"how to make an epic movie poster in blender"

welcome to top 10 on one. So today we're going to be doing a breakdown of how I made this kind of movie poster image all in Blender, no Photoshop, nothing.
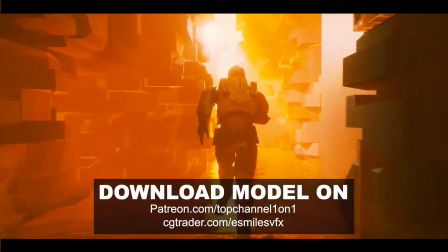I didn't even retouch this and I also ended up making this run sequence through this
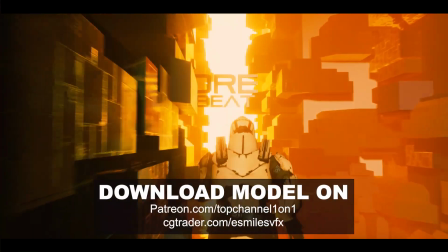kind of ghetto-like futuristic city.
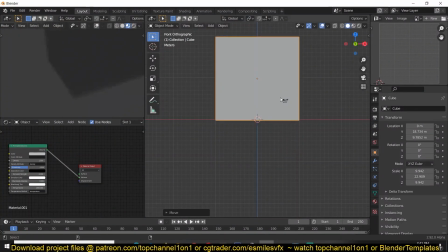Yes, so what I did is start with a volumetric environment because it helps you kind of visualize what you're doing easily as it creates a silhouette
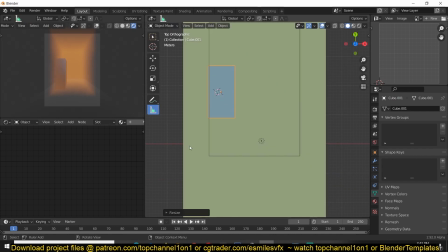of the environment it makes it easy to create a silhouette of the environment which gives you a good idea of how final thing will look without doing
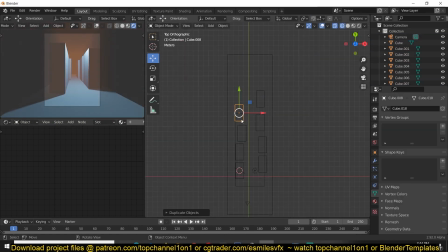a lot of work and i also created these cubes to block out the corridor or the city and i also used the random transformation tool you just
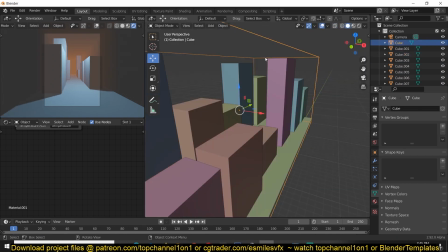hit f3 and search for random to kind of randomize the scale of these cubes just to get an idea of how the city will look without
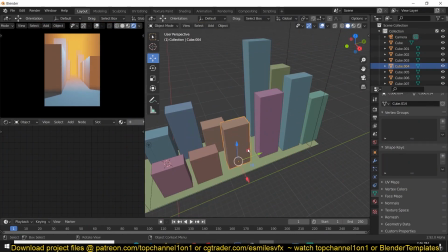doing too much work you can see with the volumetric environment it makes the city look almost finished without doing a lot of work and
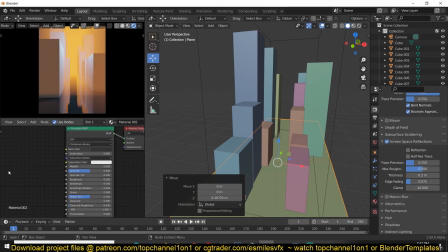i also added in this kind of water reflections that's just a noise texture
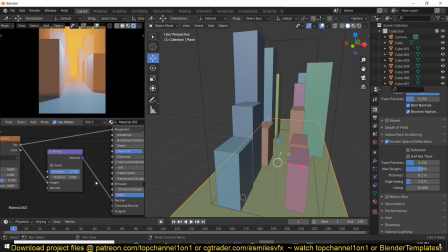fed into the bump map and into the principal shader so that you can get that ripple uh ripple water reflections i
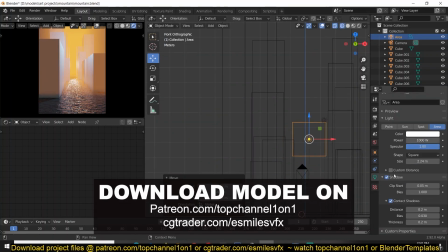also wanted to have some really bright areas in the middle really bright reflections in the middle.
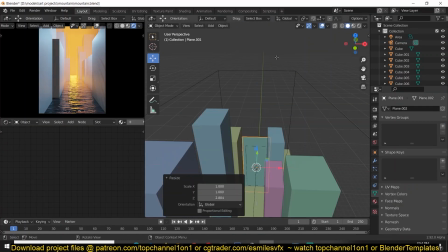I added an area light and then added a background emissive mesh just to have
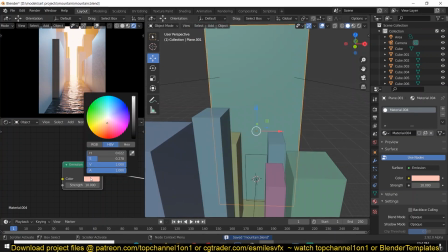that bright spot into the because I didn't want to model the entire city
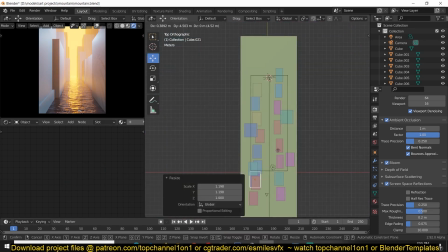to the end but with a combination of the verimetric environment and then that
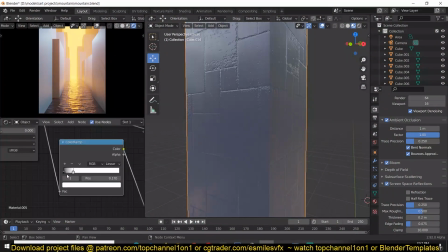bright background it makes it seem like the city continues way beyond
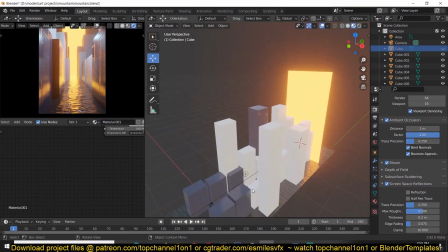what the camera is able to see and I also added in some some simple texturing the
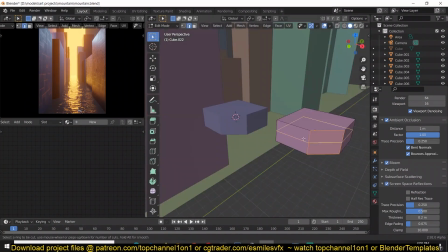cubes were just a simple way to block out the city and now i'm just putting these small details i
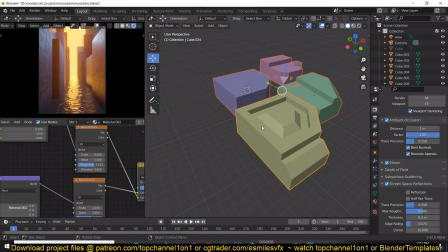just extruding a few things and i'm going to use them as instance particles to kind of add
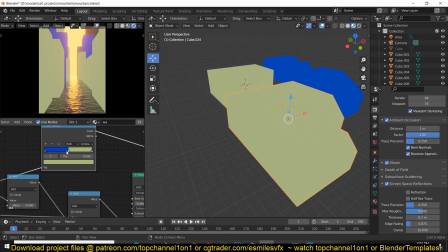detail at my city this is more of an advanced tutorial as you can see i'm not explaining step by step so i'm
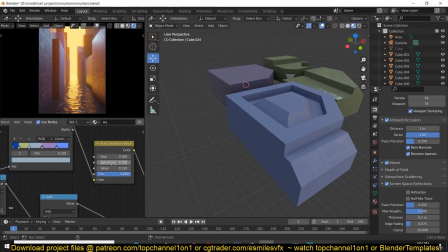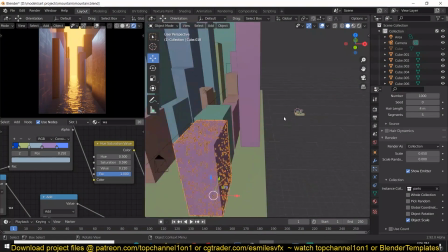using a hair particle system here and using that collection of
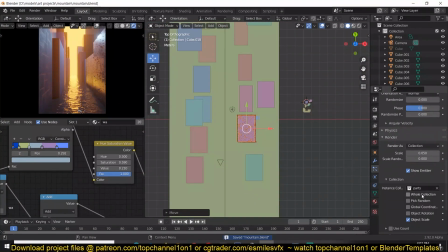small blocks that i created and kind of fill in the details on those cubes to make them look like
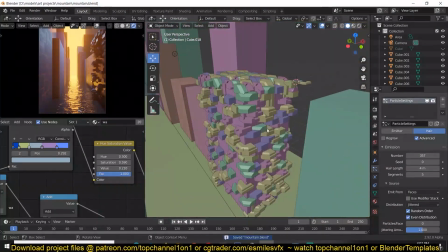larger building blocks so here i'm just adding in a few extra
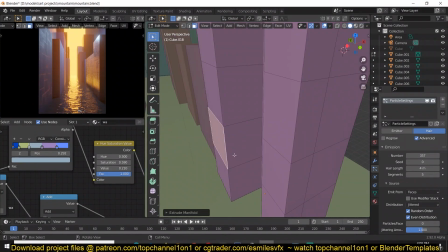details i wanted to achieve good results without with the most minimum
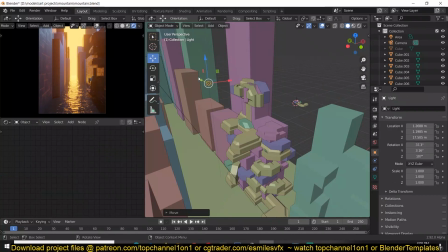effort i can add in so this whole setup was done in about two hours that's what i usually limit myself every day i dedicate about
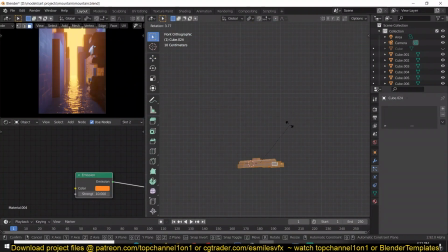two to three hours a day on blender so i always make sure that anything i'm working on doesn't exceed that limit so because of that i'm trying to
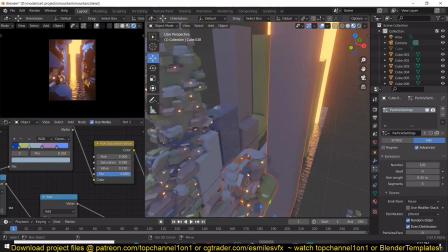do the least i could do to achieve the best results and the volumetric
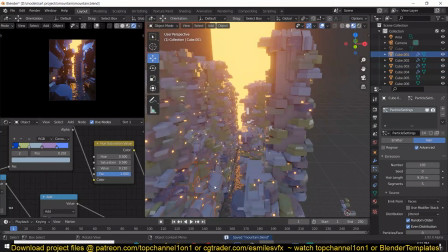environment helps a lot in masking the low detail
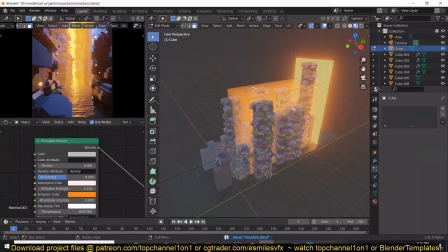work i have here and make it seem like a lot of work taking advantage of the hair particle
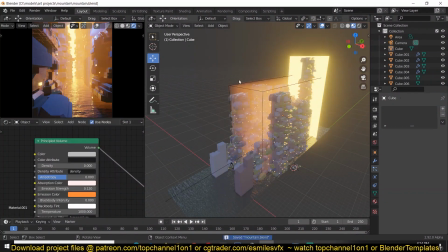system i'm distributing these small blocks onto these extrusions of cubes to make
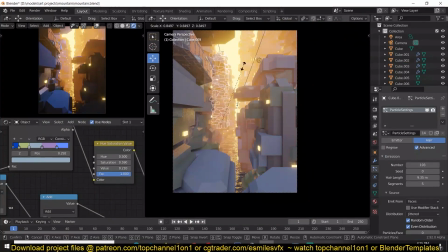them seem like detailed buildings as you can see and i also added in some spots of
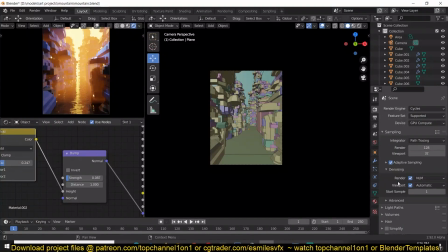emissive lights as you can see it make them look like lights on those buildings it's very very basic work minimum effort to get attain at
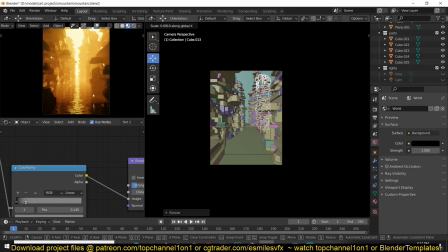the maximum detail so this is just blocking out and setting up
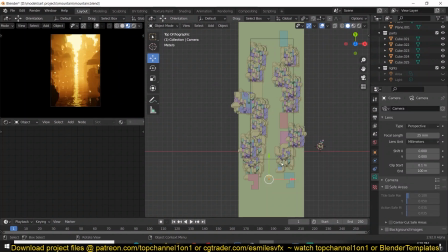my composition right and you can see the reflections also add some details are to the scene it
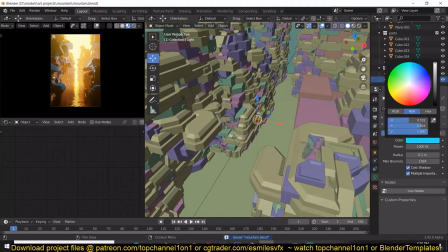helps tie everything together I'm switching between Evie and Cycles to see what what is rendering best.
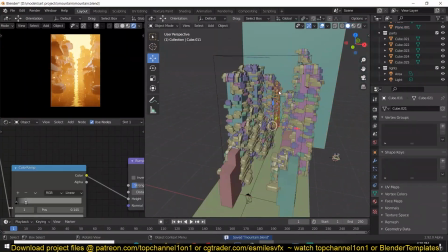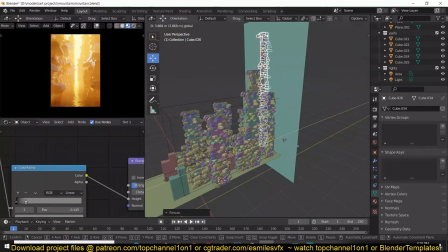I stick with Eevee because it's faster and since it's achieving the same results like our cycles I'm going with it.
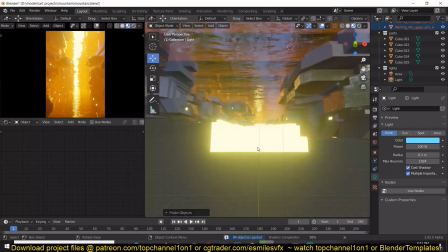I also have this model that I created previously in another epic scene and I'm just
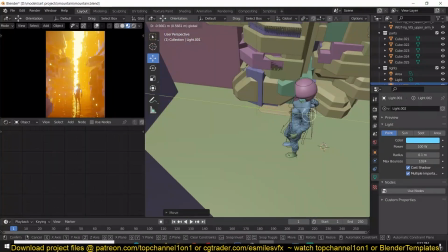using it here to tie the scene together to have a focus point than just the building.
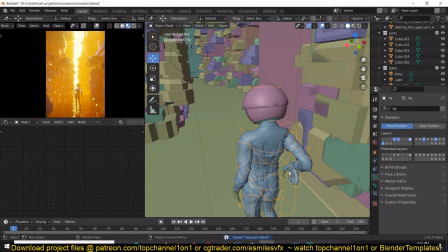It helps take away the focus from the low polygon or the low detailed buildings I have and make the scene look high detailed.
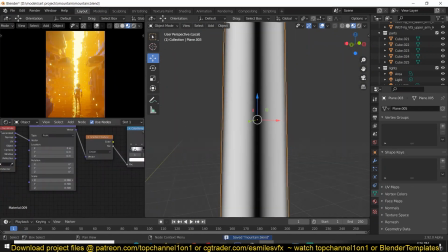So I also wanted to add in these kind of gold rays, but I didn't want to use a lot of volumetric rendering.
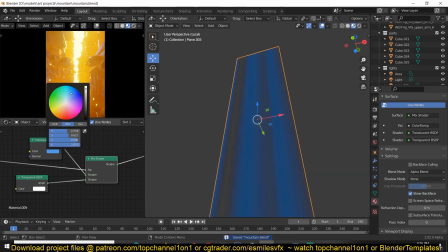I just added a plane and I used gradient maps, a gradient texture.
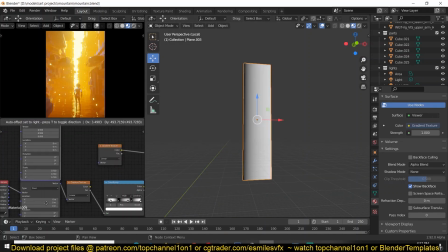I cannot create these tricks of light that I'm going to add an emissive light on so that it makes it seem like gold rays.
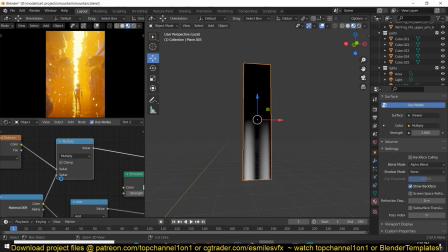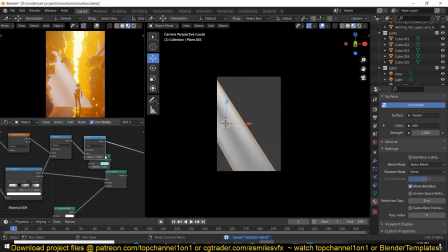These are very, very simple tricks that can make your scene look high detailed when it's actually not.
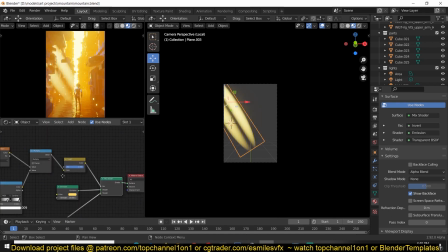Since this is a kind of a silhouette backlit scene, it hides a lot of the low details that would make this look like a cheap scene instead of a high detailed scene like it seems here. So I'm using a lot of contrast to convey the details
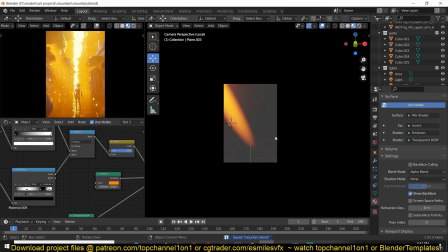in the scene and because I'm not lighting the textures directly,
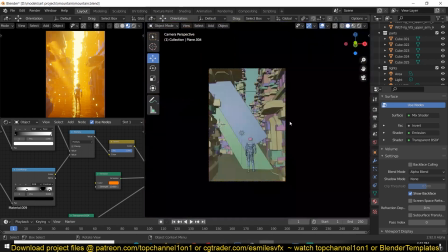it's very hard to see that i didn't spend a lot of time on those areas these are very very simple
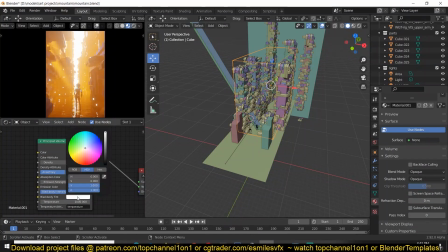techniques that help you uh do that for
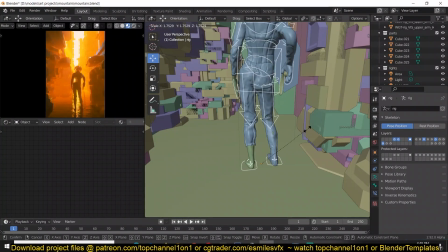the volumetric light i'm not using the density the density you can see is set to zero i'm just using the
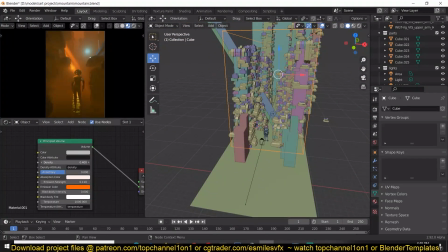emission strength to make the volume stand out and
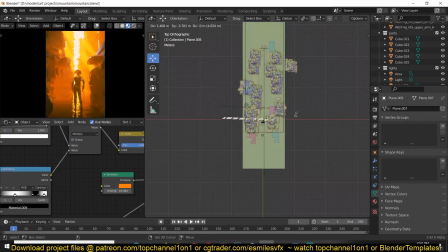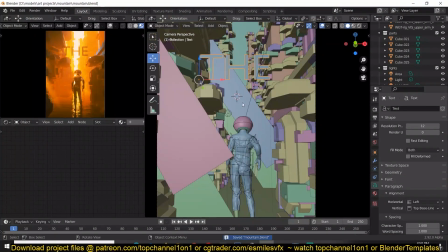i'm just adding some simple text here you can download the fonts from i think it's called 100 fonts.com
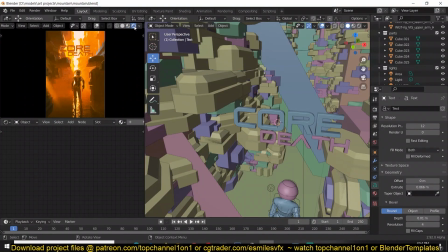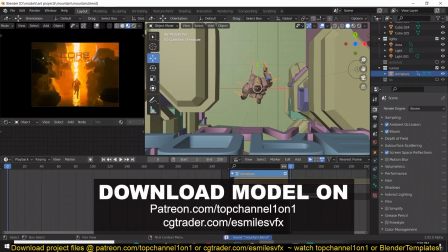I've just skipped ahead to the part where I imported a Mixamo character into him into the scene with a running sequence and again this is a more
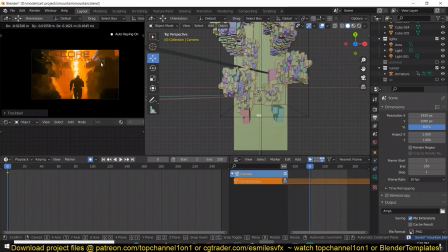advanced tutorial just showing you the workflow to see how it's done but if you want to see the entire sequence from start to finish a time
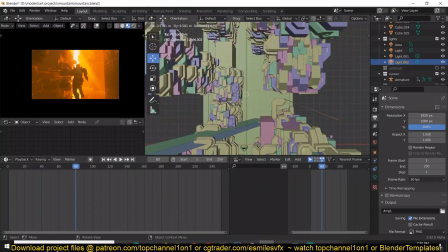lapse of the entire sequence you can go over to my second channel Blender templates and watch that
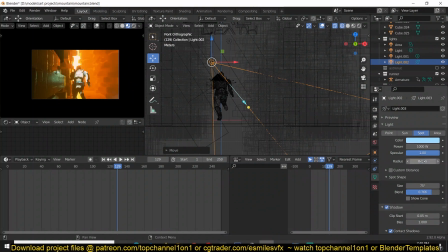there you can also find the finished project file so that you can examine that on
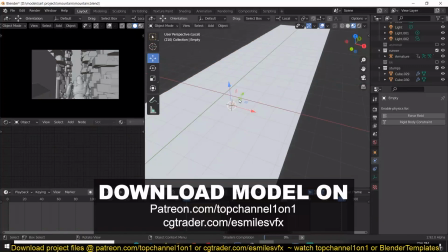my patreon page patreon.com slash top channel 101
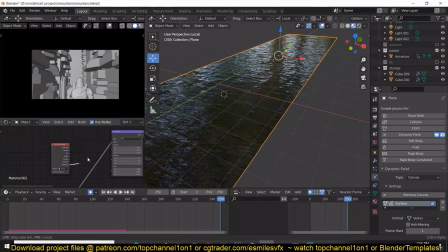anyway that's it um i'll see you in the next video thank
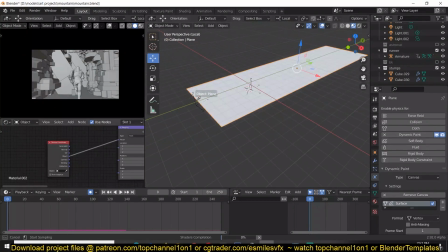you for watching